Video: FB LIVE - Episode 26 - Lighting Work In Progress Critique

Hello, everybody. How you guys doing? I'm welcoming you to the TDU live critique session that we're going to be doing on lighting challenge number 6, the little boy and snail, the work in progress. So what I'm going to be doing is I am going to be going on my computer. I'm going to be reviewing the 10 projects that we have submitted so far.
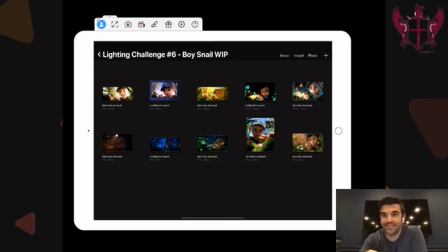[0:26]
I'm going to be focusing in on this, but feel free to ask questions off to the side. Add them in the comments section. I will answer them at the end and go through any questions that you may have. If you are missing or if you see your image not here right now, I will be glad to go back after this video and make a supplement if I can't get to it now.
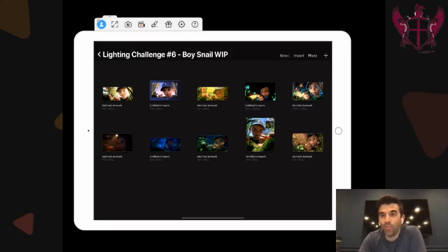[0:47]
But if you guys have any questions, if you have any technical issues, just throw them up there. I will be peeking at the screen, but I will probably be flowing with this stuff, and I know myself too well to know that I will be a little bit focused on this and may miss something.
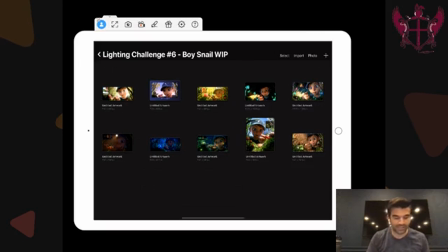[1:01]
So, okay, without much further ado, let's get into it a little bit. So with this challenge,
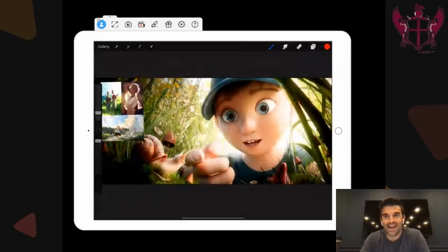[1:08]
one of the things I really like about doing these is that, you know, we create the scenes using with Sarah Tarr, who's our modeler and asset creator. And I light them, or Jasmine lights them, and we kind of start to get a feel for the set. And the thing that I really like about this process is as you all are going through it, I learn more and more,
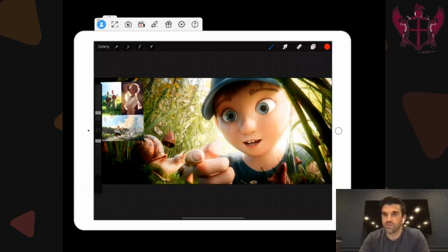[1:27]
and we're able to talk about and get a real understanding of like what it means to make this scene really sing. And so like some of the core elements of it. So as we're going through it, I'm going to talk through some of the core elements that I really think would make this scene strong, and some of the elements that I really think that you guys should be focusing in on
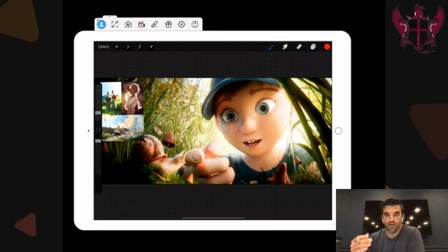[1:45]
to get there, because there are a lot of challenges to this, right? There are, you know, it's like any scene, there are challenges and there are opportunities. In this scene, the challenges are like, how are you going to get good shaping on this boy as he's so close to the ground? He also has this hat on and there's going to be blocking light. Like, how do you get shaping up underneath here?
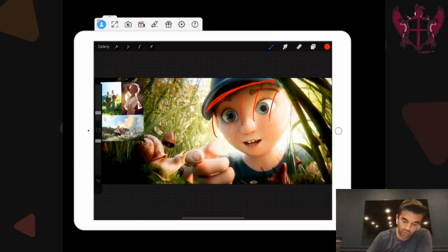[2:02]
It's really, really difficult. Also, like, how do you get focus here and here at the same time? How do you get this snail to pop off from the super complex background of complex shapes?
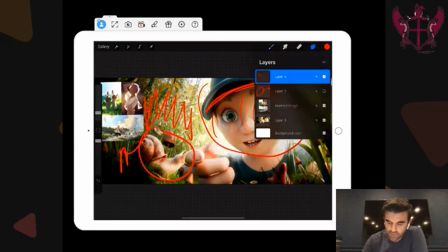[2:16]
But there are opportunities too, right?
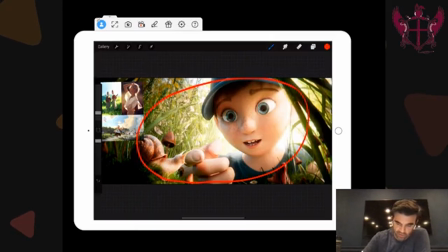[2:17]
There are like really good opportunities to create a nice focus, because the way that the scene is composed is there's a nice central element, right? Like normally our scenes, they're a little bit more, you'll have some more options as to what it is that you're looking at.
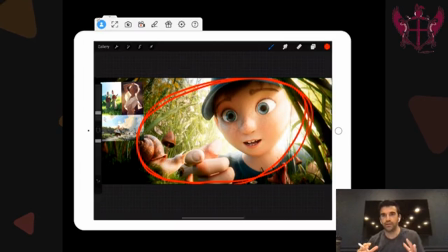[2:33]
You know, like you can move the camera on a little bit. But this one, because we wanted to really make it as efficient as possible, really just like dialed into this one scene. So you're really just looking down this tunnel to really get the sense. So getting that visual tunnel in there is going to be very, very, very important. So yeah, and then we'll talk a little bit more, because like I said, there's a lot of variety.
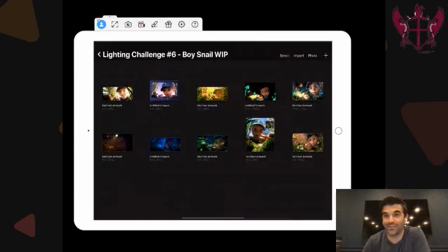[2:53]
We love seeing this stuff. We love seeing all the different ways that you guys are lighting it up, because again, they're just more creativity than I could imagine. So I'm going to go through each one of these one at a time. Like I said, if you have questions, put them in the comments down below. I'll check back up on here at the end to see what the deal is.
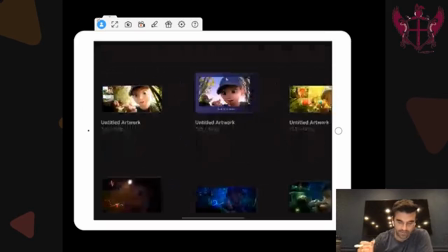[3:10]
So I'm going to go, I'll start. I had this image up, so I'm going to go ahead and start here.
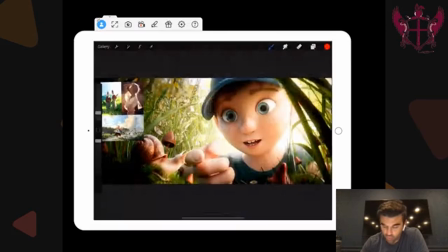[3:15]
So this one's really strong, and I really, really like the tunneling effect that we're seeing, you know, starting with, and what I mean by that is like creating values of darker to lighter.
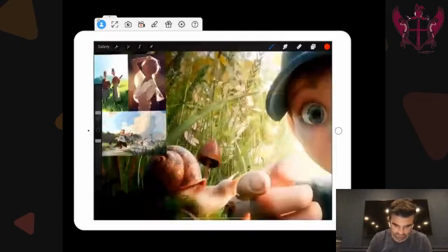[3:25]
If we look at like some of this reference, like let me actually find, there's like this type of reference is really nice,
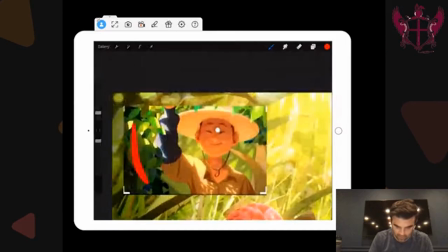[3:34]
because what you see are dark values here in the foreground versus what we're seeing back here, which is much lighter lifted value. So we're thinking dark to light as we go further away from the camera. Actually, I'm going closer to the camera.
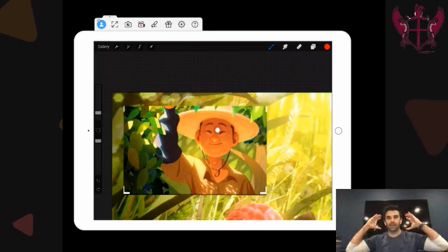[3:46]
So like dark in here, like kind of dark blacks, and then as you go move back, the black points get lifted, and that really kind of centers the eye in towards the center. And then our payoff right in the middle is these two characters.
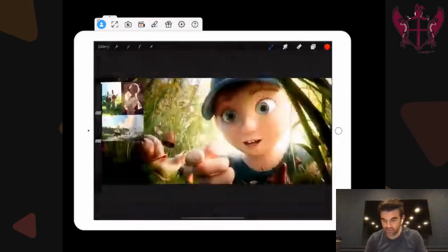[3:58]
So so this is doing a really nice job of that, and really kind of focusing us into the center. The areas that I would really like to see this, and also getting the good bounce light up onto the character is really, really good.